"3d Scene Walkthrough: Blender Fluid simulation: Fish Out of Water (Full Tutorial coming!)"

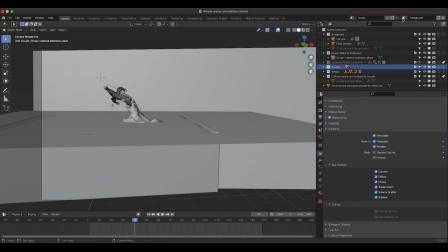8:23 And I've actually added these bugs on their own separate view layer. So as you can see here, I have our foreground view layer, which contains our water simulation that we overlaid on top of our shot.
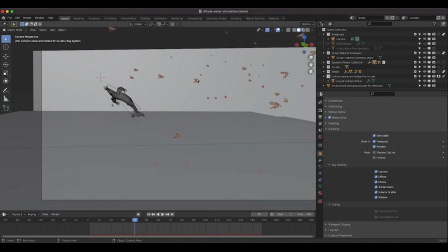8:32 And then our second view layer, as you can see if I click here, contains our locusts. You can see that some of the other elements are here too. But as you can see here, the collections containing the whale, the background, and the water simulation itself are all selected as indirect only.
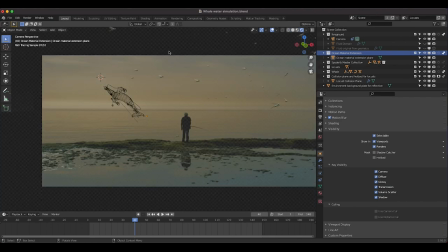8:47 So whenever we actually render out this view layer, as you can see, they're actually not showing up in our render. only the locusts are showing up in this specific view layer. So this is a super simple and effective technique you can use to isolate different elements in your scene. Whatever elements you don't want showing up in a specific view layer,
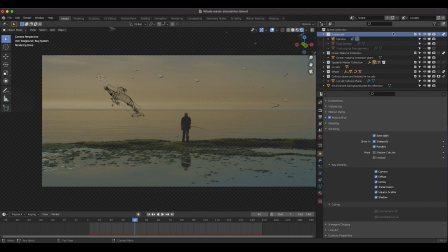9:04 you can put them in their own collection and just turn on the indirect only and they'll only affect the objects you do want rendered indirectly.
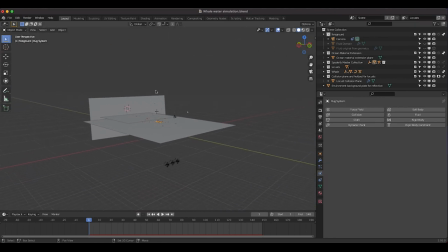9:12 So anyways, just added these locusts flying through our scene here.
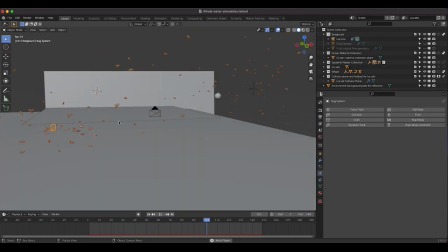9:16 Super simple Boyd's particle simulation I added through spiderfy just flying by the camera I have our locusts going after this empty
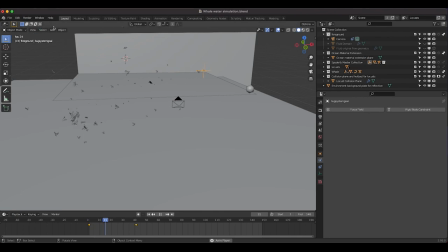9:24 here that I've animated going from left to right to give the locusts a little bit of variation and then as you can see if I go to viewpoint camera you can see
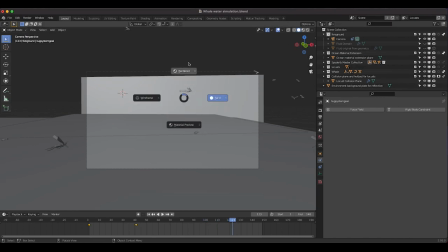9:32 they're just flying by the camera nicely and if I go to rendered view you can see the locusts in a little bit more detail
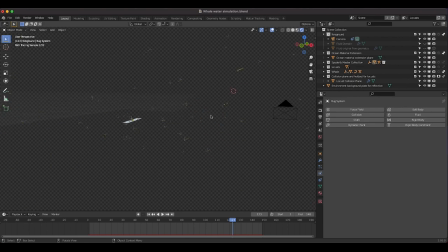9:38 here a pretty detailed asset up close anyway but just flying by the camera a little bit of motion blur anyways,
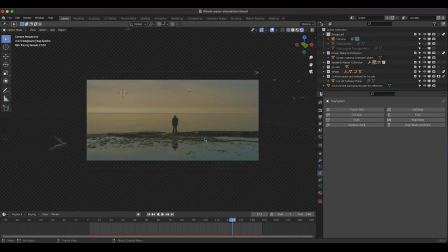9:44 but a nice touch in my opinion to add some life to the scene. And I also have a ground plane here that's set as a collision plane so that the locust particle system will avoid it. And then also I turned the general color of our ground here so that the locust would be lit by the HDRI in the scene, our background projection that I showed earlier,
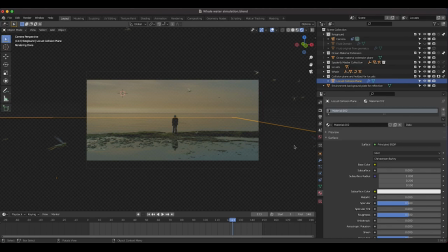10:02 and then also would have some shadows from below just because we added this plane here that's also indirectly affecting our locust lighting. So that's pretty much it for our view layers. Just the foreground water simulation and the locusts and I'll go ahead and render out a frame here and we'll go into our compositor.
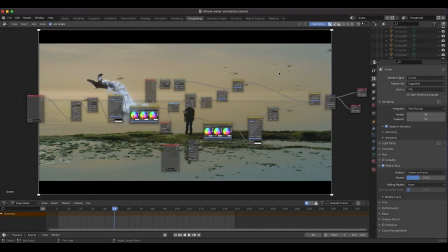10:18 All right so I've done a few things in the compositing process to blend our two different view layers together. This is our node tree setup here and it's a pretty simple node setup. If you're not familiar with node-based compositing it might look a little bit complicated but I'll go through a few of the steps that I use to composite everything together.
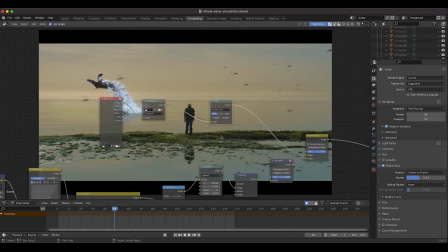10:37 This top bit here is just our movie clip run through an undistortion and scale node as the background for our composite then this first alpha over node
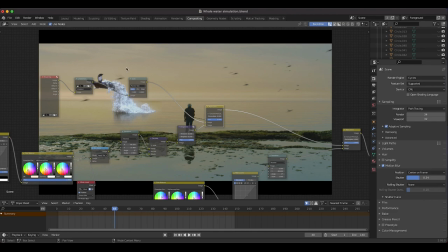10:45 combines our movie clip with our fluid simulation and our whale here so as you can see here everything on this node branch is applied to the
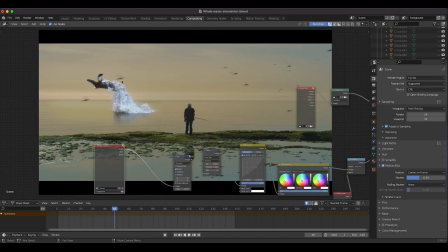10:53 whale the first node here is our foreground render layer containing our whale and fluid simulation render so as you can see if i add another viewer node here
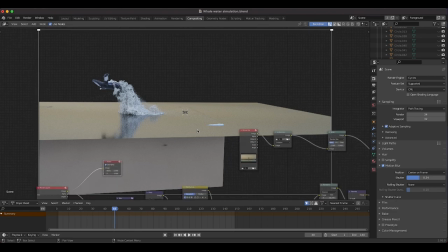11:01 and use it right here this is what our render looks like without being composited into our shot so i've run this render through a few
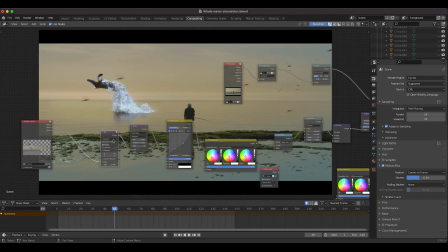11:08 different nodes here. I experimented with a blur node to blur it into the background a bit. I added a little bit of glare with this node just to blend it into our background sky.
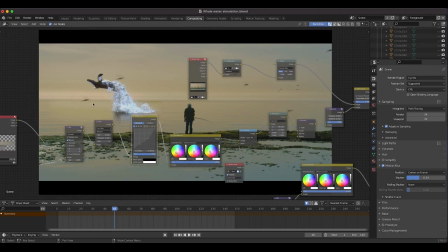11:18 Then I played around with the curves as well just to make sure that the levels matched our live action shot generally.
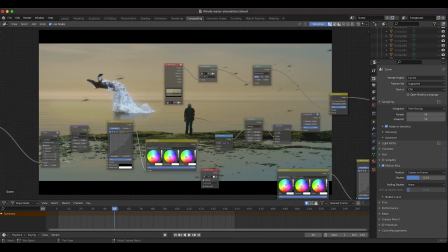11:24 And then I've also added a color balance node here and this was mostly to blend in the general color of
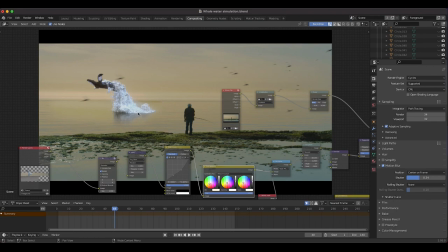11:29 the CG fluid on the base of our render here to our live action shot.